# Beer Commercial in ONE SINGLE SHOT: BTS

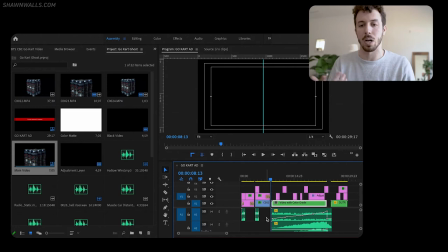4:41 All the sounds, I just kind of hit that like subconscious part of your brain and then you just kind of, you know what it's supposed to sound like without actually having to think about it so you can see here these are all the layers of sound that went into this video so here
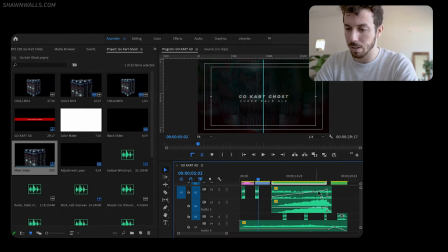4:55 you can see this is like the electric glitch noise and then this clip right here is called a riser so throughout that whole clip you'll notice that the sound kind of gets louder and louder and louder slowly over the whole whole video so i did the same thing by manually increasing the sound
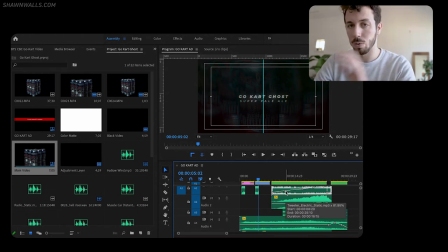5:11 of that electric glitch throughout the whole video you can kind of hear this faint like howling wind noise so I put that in the background so that even when there was no glitching noise or no riser you would hear this like eerie creepy kind of howling wind and the same thing goes here
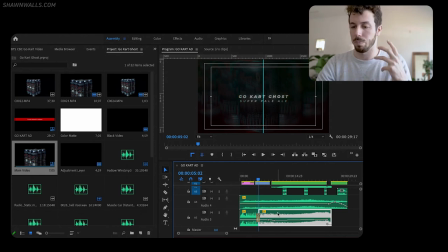5:29 for the electric motor so the whole thing is the beer is called go-kart ghosts right go-kart so it kind of starts with this engine sputtering and then it kind of starts but it kind of it never sounds right throughout the whole videos. So it kind of sounds like this old go-kart that's just like barely hanging on.
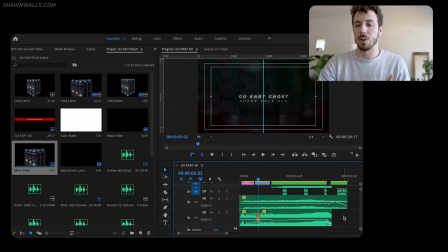5:49 So like I said that the video would sound very weird without any sound at all. So I want you to just watch the video that I'm about to play and then it's not going to have any sound and you just see how it doesn't it doesn't hit as well as the video that does with sound.
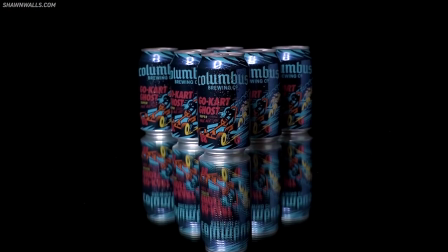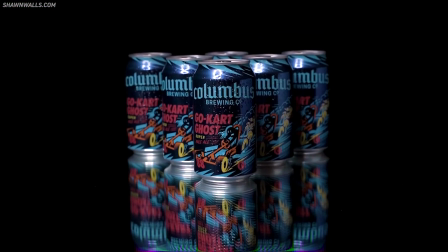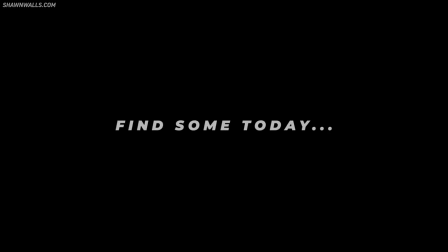I think that was pretty obvious right? That just sounded off. That's what really sells the video is that sound design mixed with those effects over top. So there's a lot of other things that I did throughout the video, those shaky effects, the color grading, but that's all stuff that we can talk about another time. I know some of the things I did in this video might seem a little jangy, but that's kind of the fun right now, is I'm just trying to figure out how to get the shots that I want with what I have. Would it be way easier to use fancy equipment? Yes, of course. And will I continue to buy more equipment and get fancier stuff to make easier videos? Yeah, I'll be doing that too, but right now part of the fun and part of the challenge is working with what I got And if anybody ever tells you that gear really matters Then just show them the part of the video where I taped the paper bag to a ring light That's it for this one I hope you found it fun or entertaining or informative or whatever you're trying to get out of these videos because right now I'm just documenting my journey, and I'm hoping that you guys enjoy the ride and Since this is YouTube video Thanks, see ya
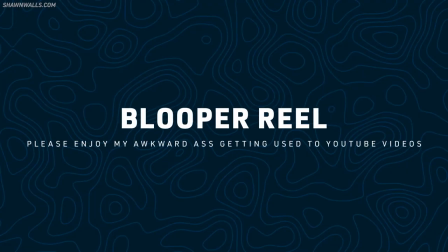Sean, how the hell did you shoot that awesome video that I just saw? Now, back. Stop recording.
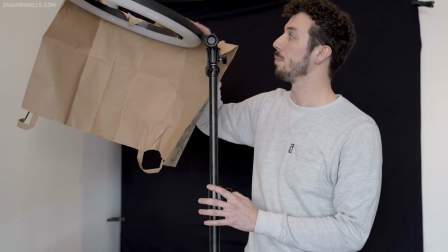7:55 I taped this paper bag because it was light and you can't see through it.
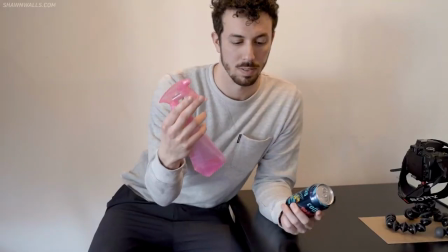8:01 That was dumb. Grab a little squirt bottle and squirt, squirt, squirt, squirt.
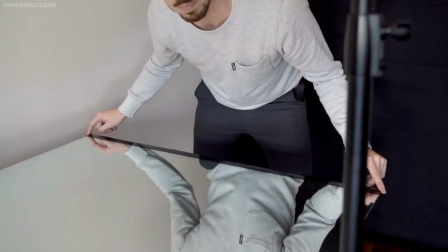8:09 That's weird. Put it all along the back edge here. Motorcycles.
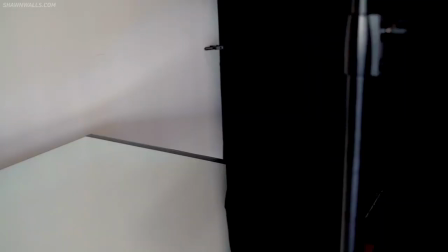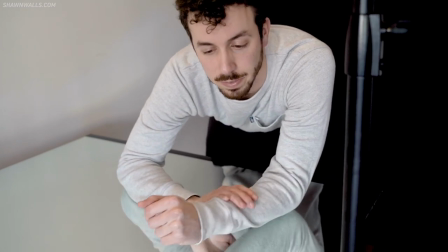8:21 Okay, so the last part of the video. It's not the last part of the video.